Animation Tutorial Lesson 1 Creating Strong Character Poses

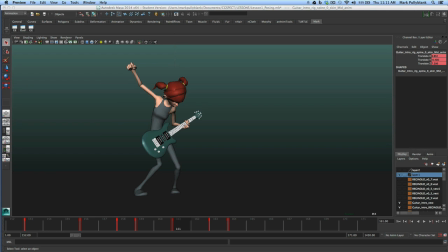244s
It's really important to get into the habit of shooting your own reference, especially when you want to animate it, because your reference will solve some problems that you'll have. You know, like which way are the hips going, which way are the shoulders going. You can step through it, and you can really find how the body mechanics are working.
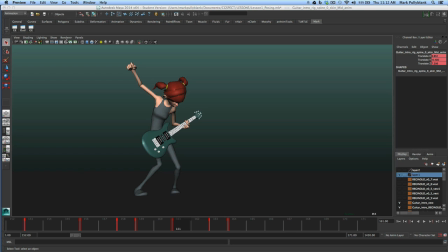261s
And the other great thing with shooting your own reference is you'll do things inherently in your performance, some little nuances that you would have missed had you just tried to animate out of your head. You'll go, oh, I lick my lips here, or I tug on my ear whenever I'm nervous, or anything like that. All these little pieces of what we call business
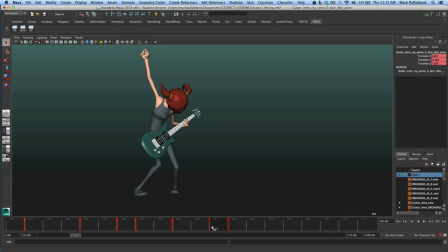282s
will just add to your animation, add to your subtext, just make it more believable and ultimately more enjoyable to watch, which is the entire point. So reference is huge. What to look for is in your reference is my second item on my checklist is line of action.
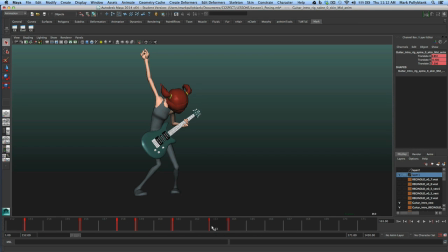300s
So I'm looking for a nice, clear line of action. You can see here, if we bring up our grease pencil, you can see that there's a line of action that's traveling through my body all the way to my leg.
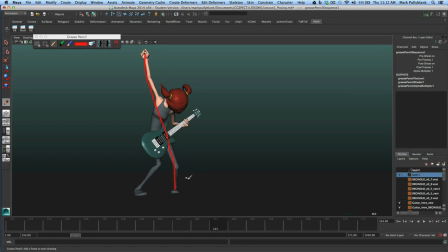313s
It's a nice, clear line of action there. And so I'm looking for a nice dynamic line of action that seems to work. And you can see from the head down to this leg as well, we got a bit of a line of action there that's appealing and nice to look at.
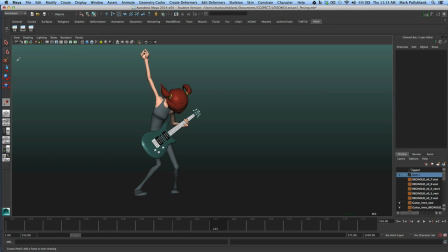328s
So I'm always looking for a nice, broad, appealing line of action. Which brings us to my third item on my checklist is silhouette.
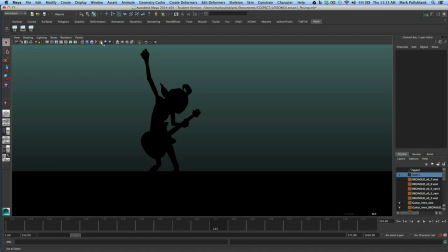336s
Now, if we click this little light icon here, it'll turn everything black. And you can see that the silhouette is quite clear. We got a lot of negative space. It's pretty easy to read. If we remove that floor, it would be even easier.
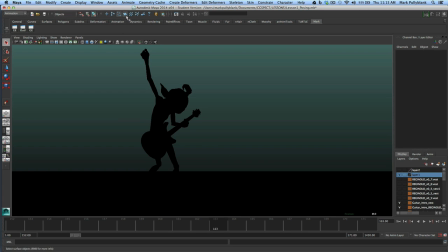354s
Which we could do, but I'm not going to because I can't. Anyway, so we're looking for a nice, clear silhouette where it's easy to read. You know, the guitar is not being lost here. If I move the camera around, you can see the silhouette becomes a little bit more difficult to read.
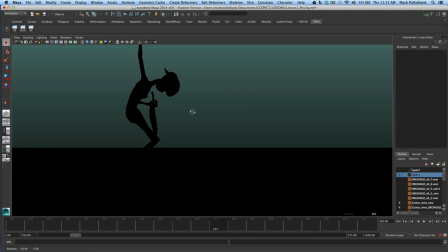374s
But we're trying to get a silhouette that reads all the way across the board. You can see when we get into here, we get into this issue where the guitar is blending in to the body. It gets a bit more difficult to read. It's not as appealing. This is called a tangent.
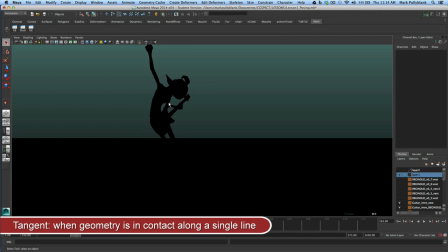390s
When you have different parts of the character, you are sharing the same space, and it flattens your character out.
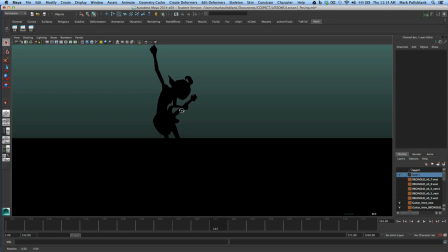397s
That's called a tangent. We want to avoid those tangents. So we pose for the camera, and we look here, and we see that we have a pretty solid silhouette.
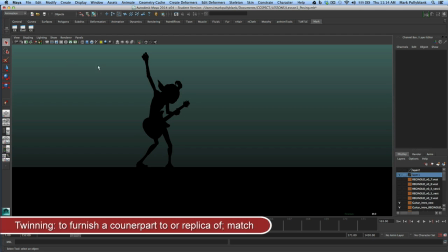407s
Next is twinning. Now, twinning's kind of a funny
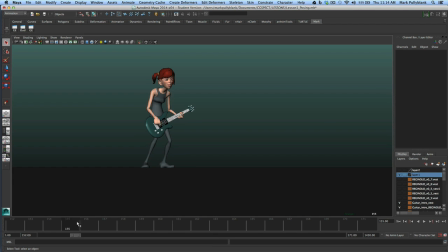413s
thing to look for. What twinning really just refers to is when you have two parts of the body that are twinning each other. So we mostly see it, you know, in places where the character is holding two hands out, where the hands look exactly the same, where the body looks the same.
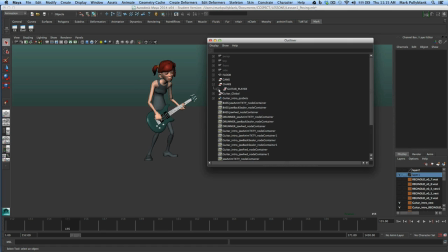431s
We can go in here and just quickly, if we hide our guitar and we can bring up our rig here, we can see that
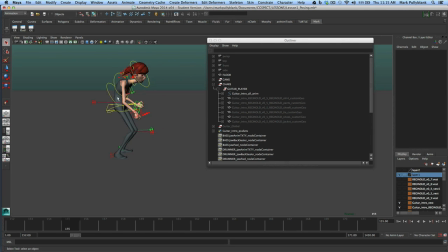444s
we have a little bit of a twist in the body. We're not only are we bent over this way, but we also have a bit of
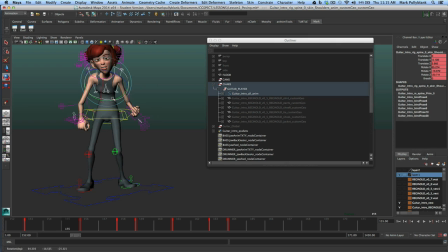454s
a twist going this way in the shoulders. So then in the hips we're going this way as well. So we don't have any twinning.
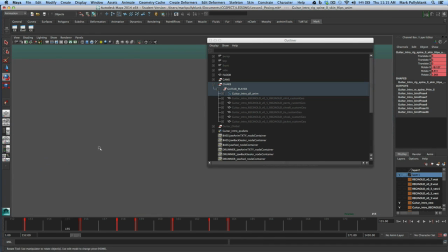464s
The hands are different. The legs are offset from each other. They don't look the same.
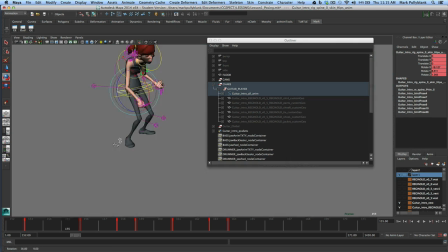469s
You can see there that the legs look different.
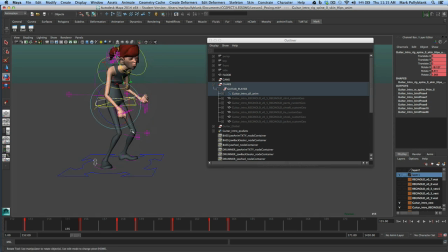472s
This foot is flared out more than the other, and so we've avoided the problem of twinning.
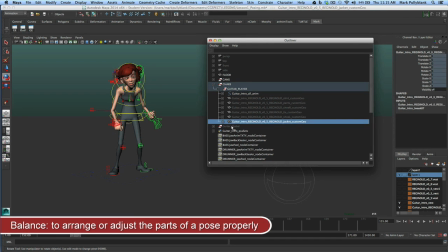479s
All right, so next we have balance. So let's just look at balance. And balance, surprisingly, is a pretty big one.